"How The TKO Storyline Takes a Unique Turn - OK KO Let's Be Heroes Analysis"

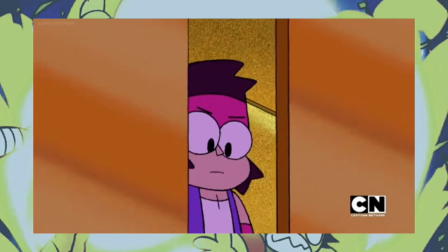It seems very unlike what the audience would expect from him, but it makes some piece sense as what just happened in the previous 10 minutes.
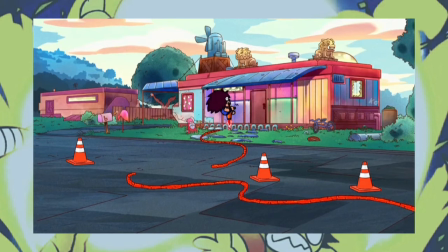He'd KO show no regard for the house and what KO would have wanted, which makes KO keeping his head pointy because he hasn't changed.
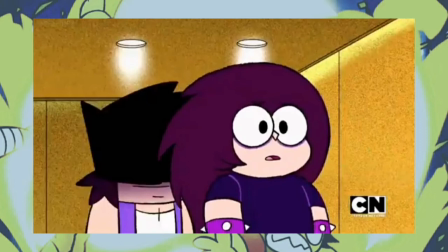The cinematography in this scene is exceptional for how bright the gold elevator is and how KO is in shadows most of the scene except when he is talking.
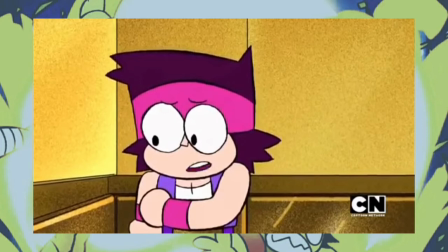To context, this scene is presented like KO is the villain, you could say it's one villainous scene.
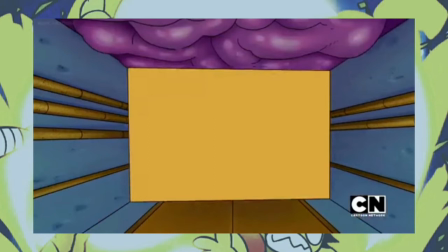The use of elevators representing fear and no escape, making the scene sympathise with TKO.
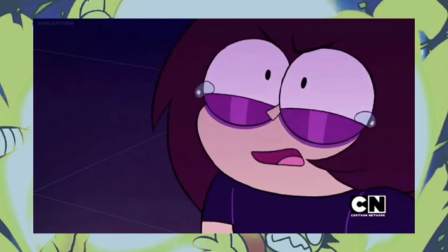Anger is a secondary motion, you can see tears before his scream, causing a very shocked and tense aftermath.
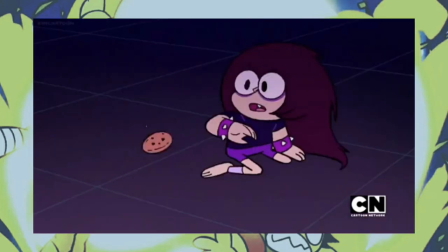The dramatic throw at the cookie that Carol just gave TKO is icing on top of the cake,
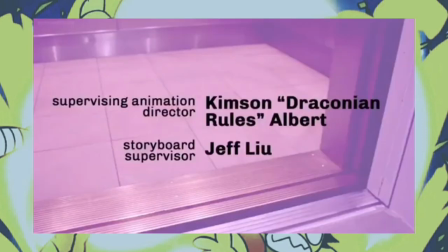and there is no actual music, just a real elevator with audio that feels creepy. This cute atmosphere, when it's only magic, wouldn't have the same effect.
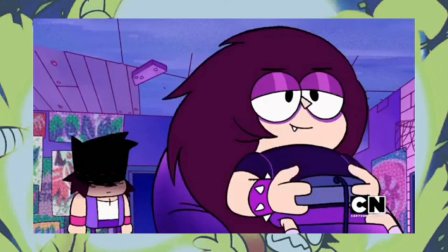Most of the episode is only okay, but this ending really means a lot, showing another cage for TKO in the most amazing way.
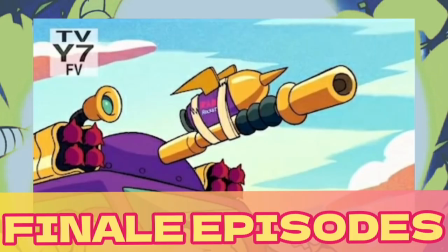Then we have the show's ban episode, and Carl is where things start happening, which is shocking considering the title.
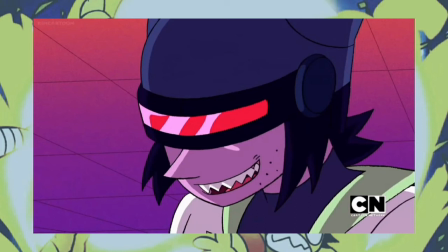But first I should probably discuss the big reveal of Venomous, that he was former hero Yeezubias and KO's father.
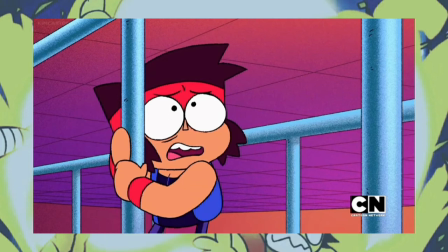Not a super original plot twist, but it works in context. It was also revealed that Shadowy figure is a split personality, similar to TKO,
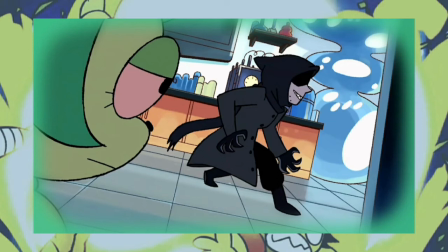and I hate Kyle they weren't just completely the same person, because that would be really predictable.
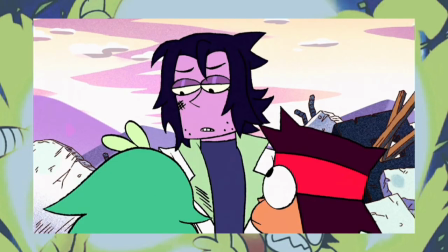In the end of Yes, Yes, Shadowy, Venomous said Shadowy we were dealt with, and K.O. thinks there might be some good in him.
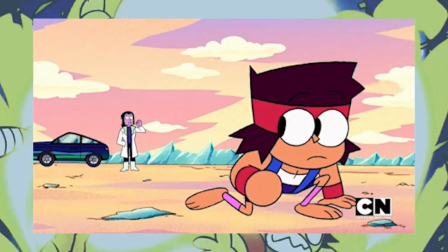However, in Kyle, K.O. realises Venomous was only using him, and that anger causes the Ayurveda to come up with an unhappy TKO inside.
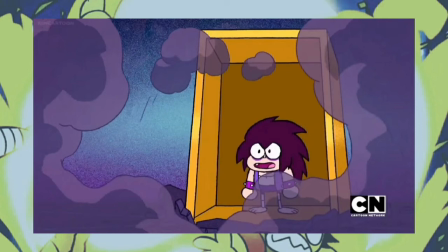TKO ends up taking back control and goes to Boxmore to find Shadowy Venomous, and compromise between the two.
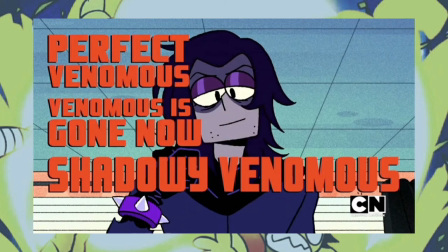The idea of Shadowy Venomous is a foil. Kill how KO and TKO could have ended up.
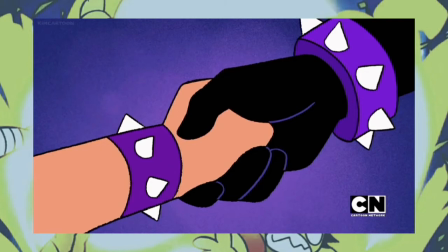TKO teams up with Shadowy Venomous, which is weird at first because of how much TKO hated Shadowy in TKO's house, but he wants freedom.
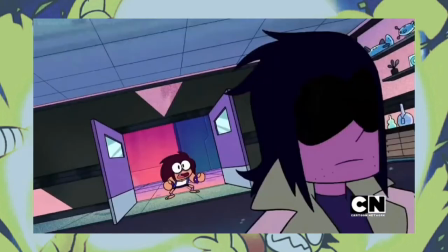There is nowhere to go and everyone else would try and bring KO back. This series to the two both terrorise everywhere.
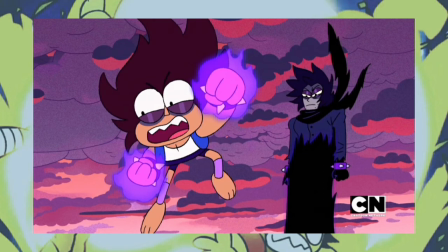In Dendy's video channel, I hope the damage is shown, but there isn't much TKO-stuffer interest in that episode.
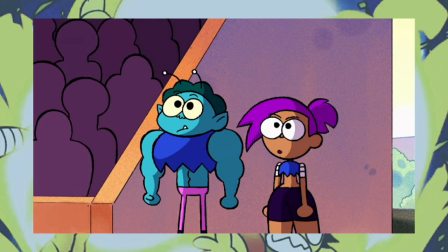But we'll just get to the ultimate episode, yet fight to the end. Rad and Edith join the tournament trying to stop TKO, and despite their efforts, he wins.
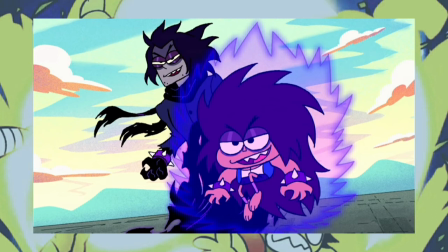Since it is the proper episode, there is Yaw Reformed Rains, but this does it better. Last episode we have the Box Mudbots.
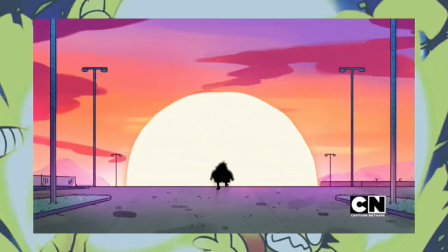Think gave Rad and Edith turbo powers, Boxman returns to try to fight off TKO with the bot, and the venomous half is somewhat redeemed.
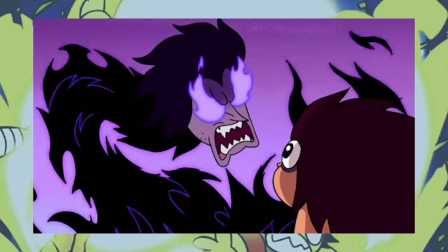The only character who stayed within is Shadow Way, and while for some, this isn't a permanent change, judging by the next episode, and all yet executed well, it feels a bit overboard. However, TKO's redemption works.
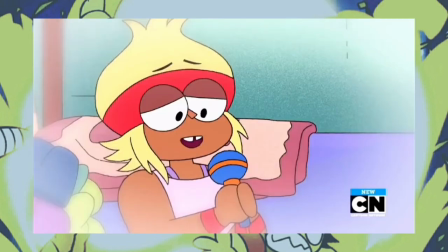He kills everyone in the piano drumming a happy song sung by Carol, Which is a memory of how to calm down.
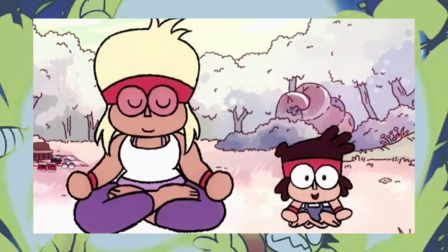It was foreshadowed back in season 1 with TKO's opening flashback. Which goes to show how well thought out this show is.
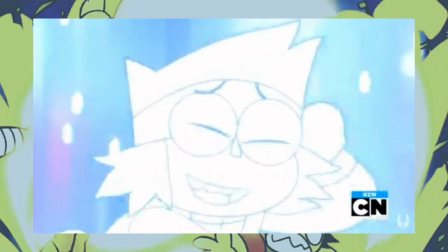KO and TKO realised they are actually the same. Victims stating it was that easy and it took them young enough.
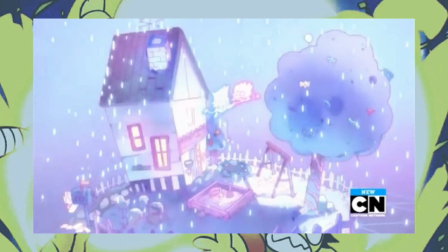The shadowy figure directly told them that TKO had to come from somewhere. They fused together which is the only satisfying way the storyline could end.
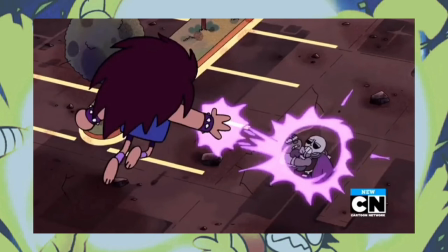KO couldn't banish him again because he is part of him and it's a metaphor for accepting part of yourself.
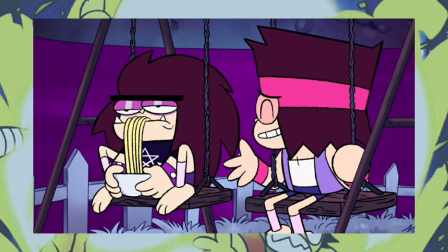In KO's case, his angry edgy aside, the show only has bomber episodes so you don't get to see him act differently but he has a toothache to KO.
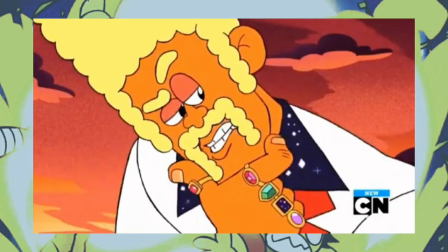After winning the tournament, KO gets a wish from the person of the universe which is everyone gets to give their best life.
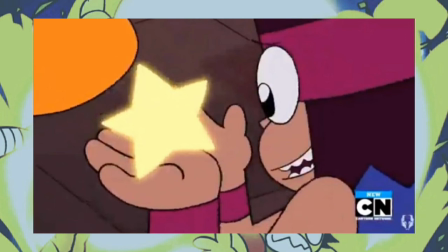I love the face of this line so much because it doesn't mean everything is peaceful and no conflict, because that is not what her best life is.